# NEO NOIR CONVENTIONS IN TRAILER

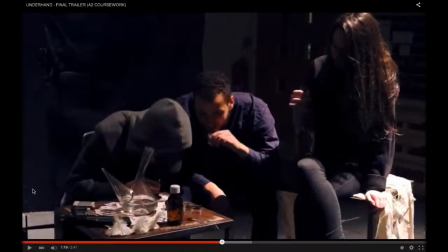0:01 Today I'm going to talk about the neo-noir conventions that I used or subverted in my trailer for Underhand. The first one I'm going to discuss is low-key lighting and chiaroscuro lighting. You can see here in this shot that we've used low-key lighting to highlight these three characters here,
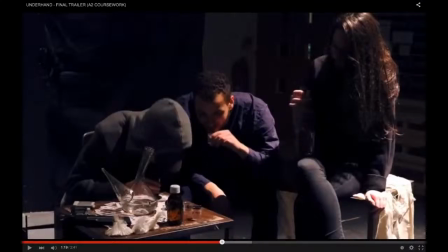0:20 and we decided to use low-key lighting as it symbolises the dark themes of their drug abuse, and obviously this is a key convention in neo-noir of using a theme that is slightly corrupt. It suggests like immorality, and the low-key lighting helps to symbolise that.
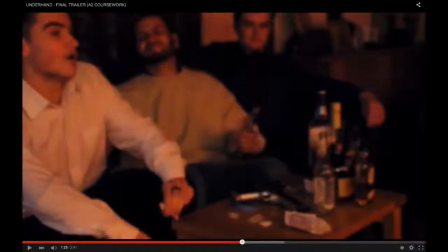0:39 If you move on, we've also then gone to use low-key lighting in this shot, and again it's to represent the same idea.
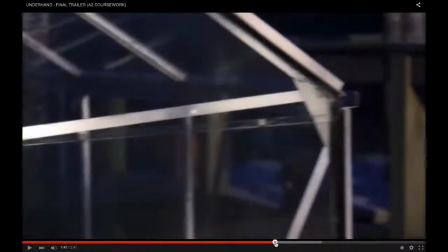0:48 And then further on through this sequence,
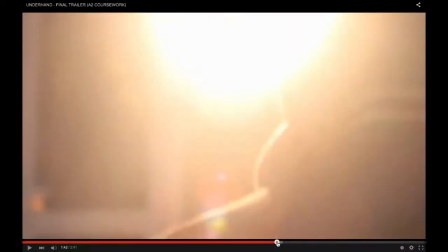0:55 you can see that we've used low-key lighting at the beginning of here, and that's low-key lighting.
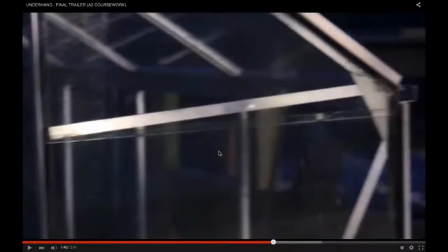1:03 It's obviously filmed at night, and again this is these dark and mysterious themes,
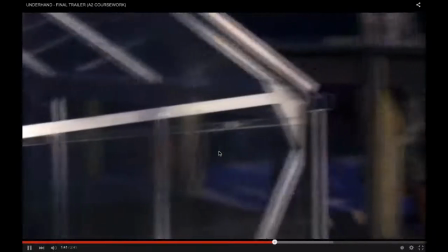1:10 and then when you move on to the next shot,
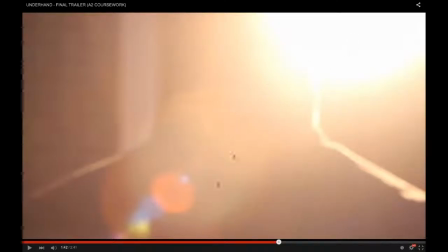1:13 this is using chiaroscuro lighting by having that extreme combination of light and dark. This is to, on one hand, represent the neo-noir convention, and therefore an audience who are a fan of this genre will clearly pick that out from the trailer,
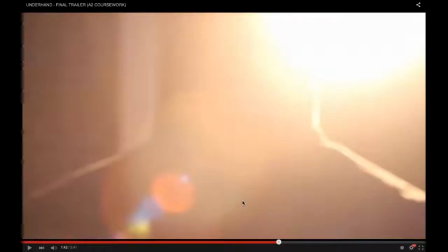1:32 and therefore this may be an aid of them, a marketing aid of them going to then watch the film, as they can see that the producers and the directors have clearly understood these conventions and have used them to code the genre.
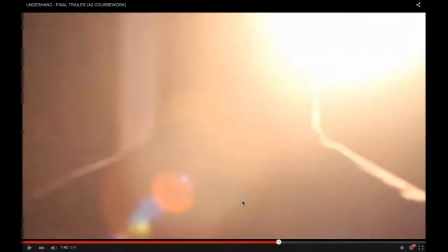1:50 But it's also to suggest this idea of moral boundaries, light and dark, and that's all symbolised within the lighting.
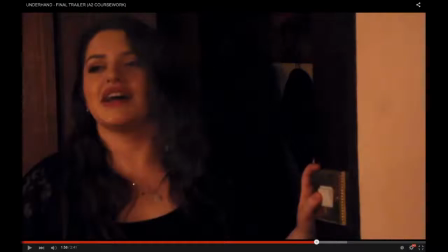1:59 Moving on, there's again low-key lighting here, and this is actually the first introduction of the femme fatale. So the low-key lighting is really significant. It's obviously she's a very dark, cold, manipulating character, and you would not want her framed in
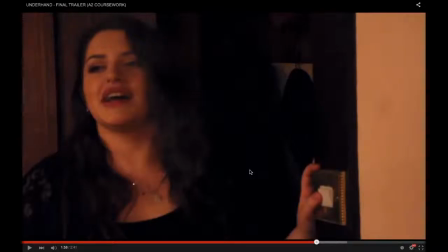2:17 natural lighting or high-key lighting, as the low-key lighting represents these themes in her nature, and straight away an audience will become wary of her. They understand that there's probably more hidden qualities to her that we don't know. Moreover,
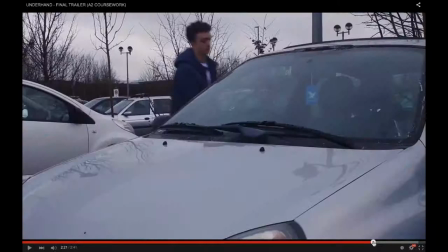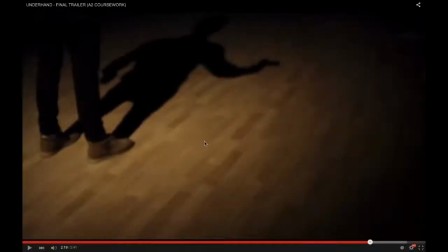2:41 in this shot we've used low-key lighting to actually create a shadow. And you can see here a very clear shadow of a man, but his face and his head is hidden, so you don't know who it is. And you can see the gun, which is another convention of violence and crime.
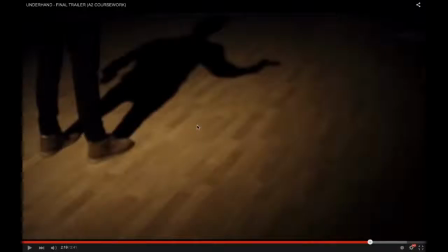3:00 And again, this is to draw in that audience that understand these conventions. They can pick out the genre. It's very obvious this is a neo-noir, and it's using slightly different cinematography that's going to be interesting and captivating from the outset.
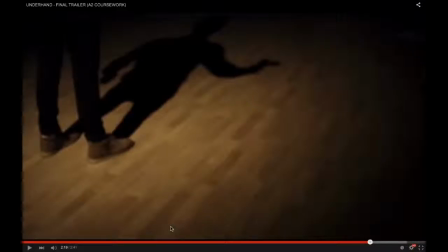3:16 Next, the convention I'll talk about is frames within frames.
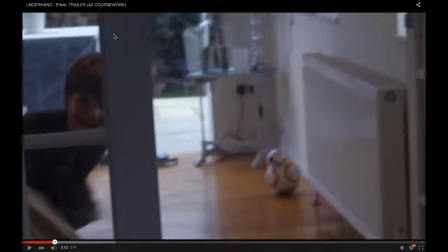3:20 You can see at the beginning here, we have slightly used the frame here to show the young child, James, and he's coming here and he runs out into the doorway.
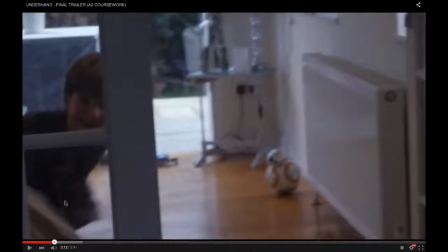3:36 And by framing him in that sense, it gives this idea, firstly, that he's an important character. We need to watch out for him. He's going to become clear through the plot that he has a major influence, which is actually that he's a motive for the main character.
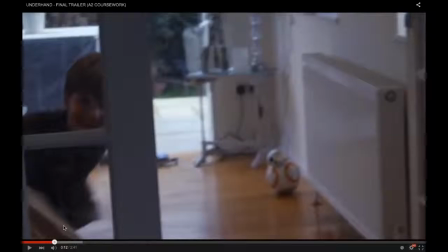3:54 But it also gives this idea of this blockage with the doorway, that there's something about this character that's different in neo-noir, and that is the fact that he is innocent, he's pure, and it's disconnecting ourselves from that,
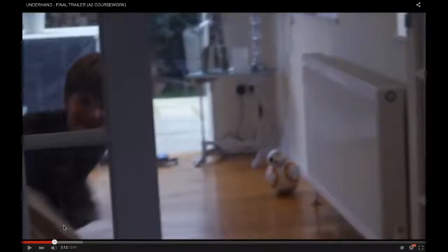4:13 because all of the other characters that come clear have this underlying corruption to them. Moving on,
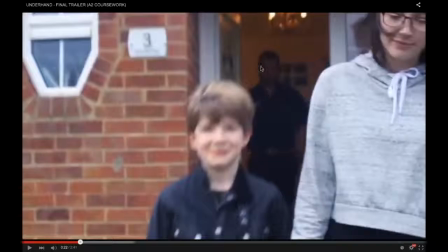4:22 we then also frame within a frame with the main protagonist in the background, clearly framed in the doorway. This is significantly highlighting the fact that he is left in the background whilst his ex-wife here and his son are walking away from him.
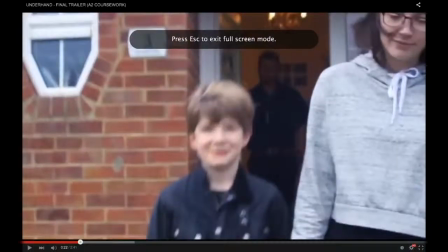4:42 The frame represents that this is a key moment in the plot, and it may be that this changes the character's nature and his outset, and especially in this film, this is the moment when his kid is being taken away.
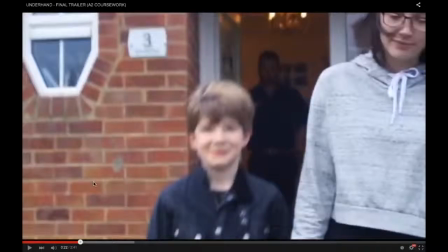4:58 This changes everything for him. This gives him the this persuades him to go and take this undercover role, and that leads to oncoming events which completely destroy his life further and further, and actually end up having an impact on this little boy here.
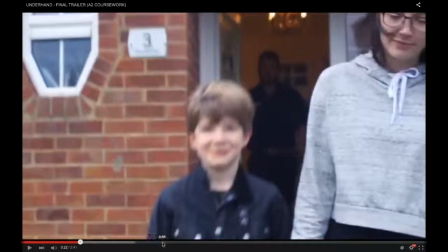5:14 Moving on, this one isn't actually a doorway or a particular frame,
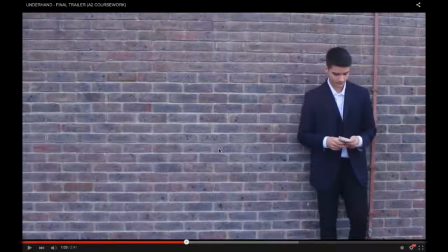5:19 but we have actually used this wall in the background to frame this main character, Jordan. He is essentially the male antagonist in the film, if you ignore the femme fatale, but we framed him by using our understanding of the rule of thirds and having him in this third here,
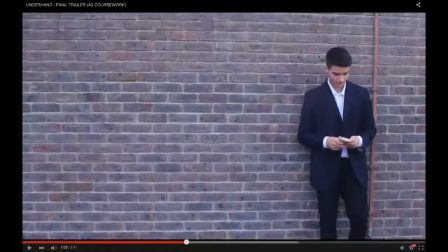5:39 and he's, this makes him stand out. It highlights that he's a main character, that we've taken care in the framing of the shot, and it's all used the wall. He's got a background, there's nothing else going on, it's just him in this shot.
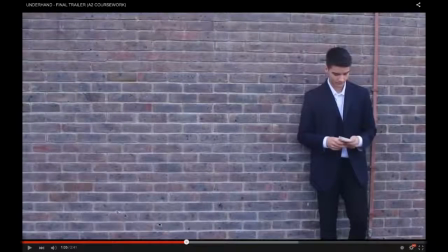5:55 And that is all to highlight this main character. He's another one to watch, and that's obviously because he is a bad influence on Ross, the main character. He is the leader of this drug group, which is the pivotal, the
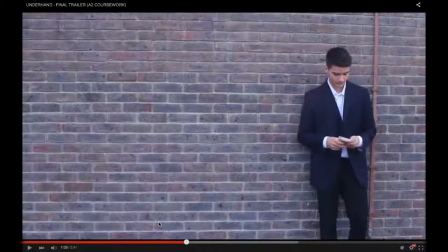6:11 beginning of this corruption to this character and how he gets dragged into it. Moving on, another convention that we've used is long tracking shots. If you watch this clip
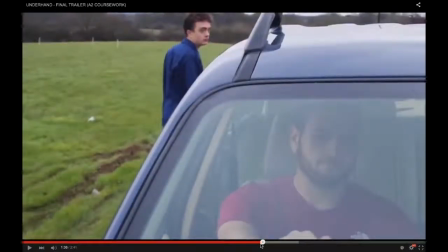6:25 here, you will see that there is a tracking shot whilst the car moves away.
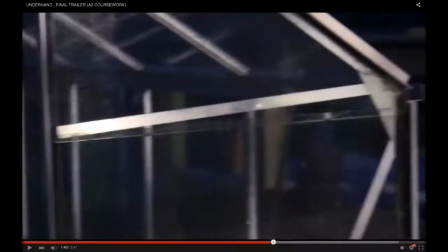6:36 And this,
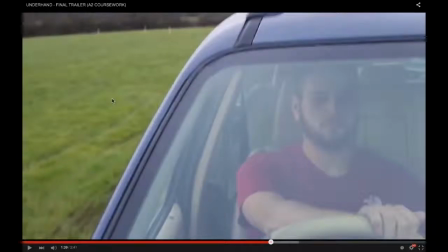6:37 and we decided to use this long tracking shot firstly because it is a convention of neo-noir, and that's still the genre, but also this is the longest, possibly one of the longest shots that it features in the trailer,
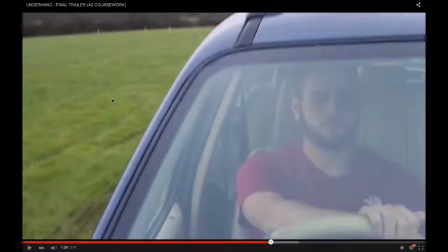6:54 and that's because it emphasises his movement away from this life where he is stable, he's happy, he's got a job, he's got a family, even if that is a little bit broken, and he's now going into this new life where he is deceiving himself by going undercover, and it is the moment where everything changes for him.
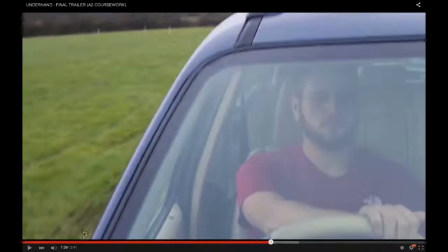7:15 We've then gone on to use the convention of obscured scenes. You can see here
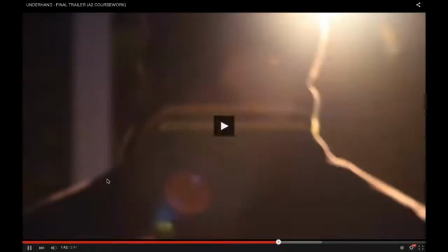7:23 in this shot that the light again is obscure in this character.
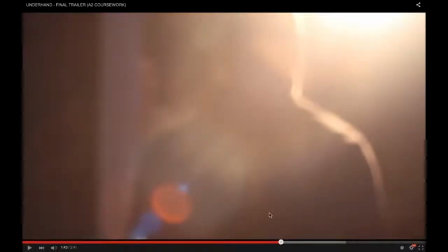7:31 You can't see him clearly. You can't work out, not just with the costume masking his face, but with the lighting you can't see who this character is.
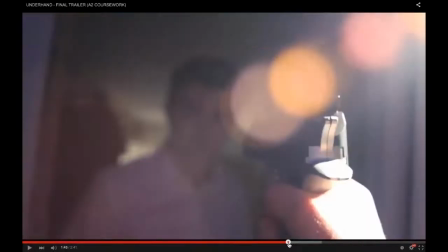7:40 And yet, after the title, you then see that he is holding a gun. This gives this sense of danger, violence, and crime. He is clearly going to murder this character here, who again is obscured by the gun, but also the focus of the camera.